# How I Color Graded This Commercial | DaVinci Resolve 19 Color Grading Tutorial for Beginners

And because there are almost no other colors, it's like we're grading a black and white image, it's really simple to make the shoe warmer.
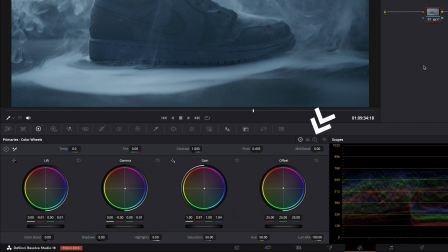250s
How? Well, let's switch to the log wheels and then just pull the shadows towards red or purple, and this will make the darkest areas, the shadows of the image, warmer, which in this case is the shoe.
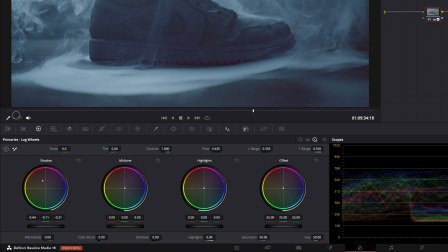264s
And then the final step here, I find the highlights in the smoke a bit too bright and also a bit too yellow. So let's bring down the highlights here and pull them away from yellow and green to make them a bit more neutral. And then something super important, I also applied an effect to the footage. It's a subtle effect, but it does make a difference to the overall look and feel, to the color grade. And it's the Prism effect. That's this effect. See? And the easiest way to do this effect is to select the last node, hit
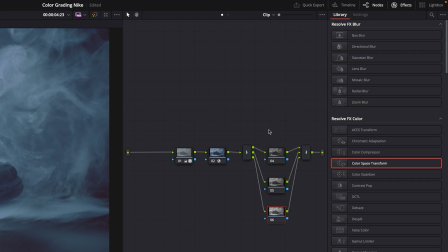297s
Option or Alt on Windows plus Y, and then Resolve will add three separate nodes for each color channel, see? Red, green, and blue. And now just select the red channel, that's the top node,
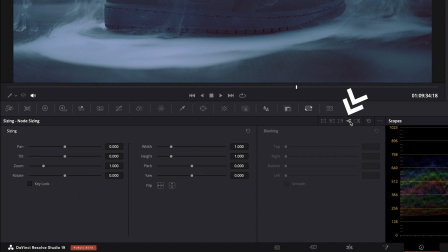308s
go to Sizing and make sure to select Node Sizing, and then zoom the image.
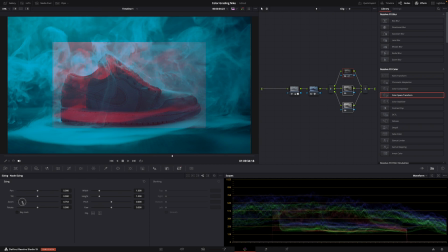314s
And see, now you're zooming the red channel only, and it creates these cyan and red edges, opposing colors.
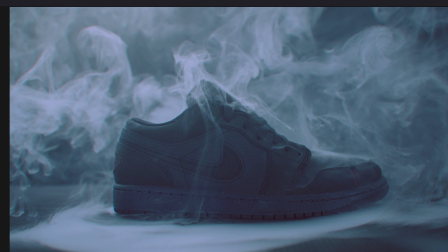322s
It's very subtle, but it makes this grade complete because, yeah, it gives it that gritty retro sci-fi look. And it really affects the colors and the whole vibe of the image. And that's it, that's the base for this color grade. But the thing is that some shots have the color red in them from the red stitching. And because of the adjustments we just made, that red also changed. And I wanted it to match the red color of the animated titles. So we have to fix that now.
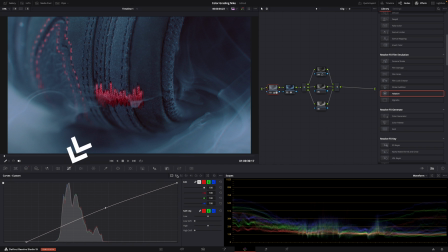353s
You could use the curves here to change the hue of certain colors, also red. But in DaVinci Resolve 19, now you have also ColorSlice. So let's give that a try.
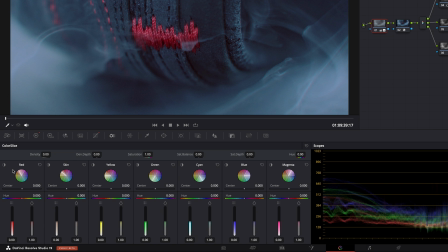363s
So you have a wheel for each color now, also for the skin tones, but we're gonna work with the red one here because that's the color we wanna change.
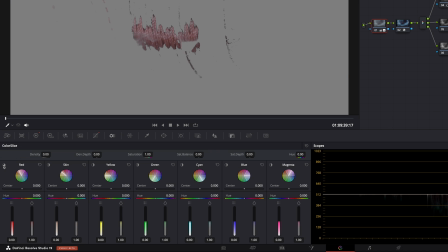371s
And if you click here, you can see the area of effect for this wheel. So these are the red tones that it will affect.
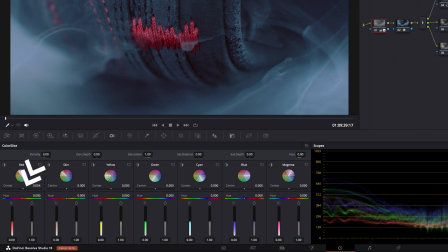378s
And you can change that area of effect by moving the center towards more yellow red or more purple red. But it looks good here. And then what I want is the red to pop a bit more. So I'm gonna bring down the density to brighten it up a bit and then add more saturation.
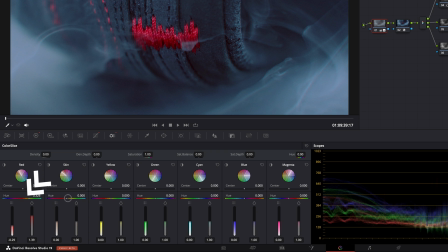396s
And to make it match the red of the titles, I'm gonna adjust the hue.
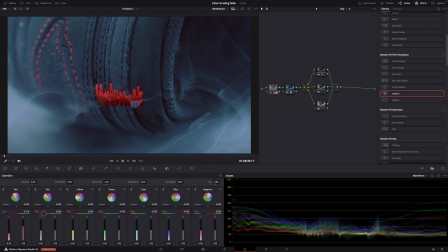401s
So it should be more towards an orangey yellow red. Something like this. And I've been playing around with this color slice tool. I really love it. It allows you to accurately, but also easily and quickly adjust colors and make them more saturated and vibrant. It's really cool. And it doesn't affect or destroy your image, you know? It will keep everything within limits.
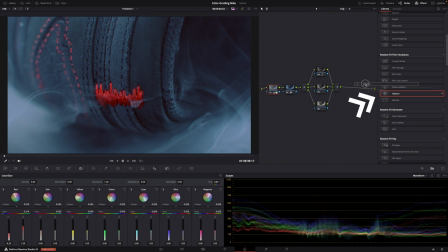425s
Okay, and then finally, to make the reds really pop and shine, just add another node and then add the halation effect. Now, this is only available in DaVinci Resolve Studio, but it'll give the reds and the smoke here a nice glow. And then the final touch, also only available in DaVinci Resolve Studio, some film grain. But these are optional, you know? And that's basically it. Now, remember, there are almost no colors in this example. It's like, yeah, like I said, almost a black and white image. No other colors, no people, no skin tones. So that also means that you can't just apply this color grade to any footage. If there's people in your image, it's not gonna look as good. You'll probably have to make more adjustments to the skin tones, for example. But, you know, you can try it and see what it does. Okay, thank you so much for watching and see you in the next one.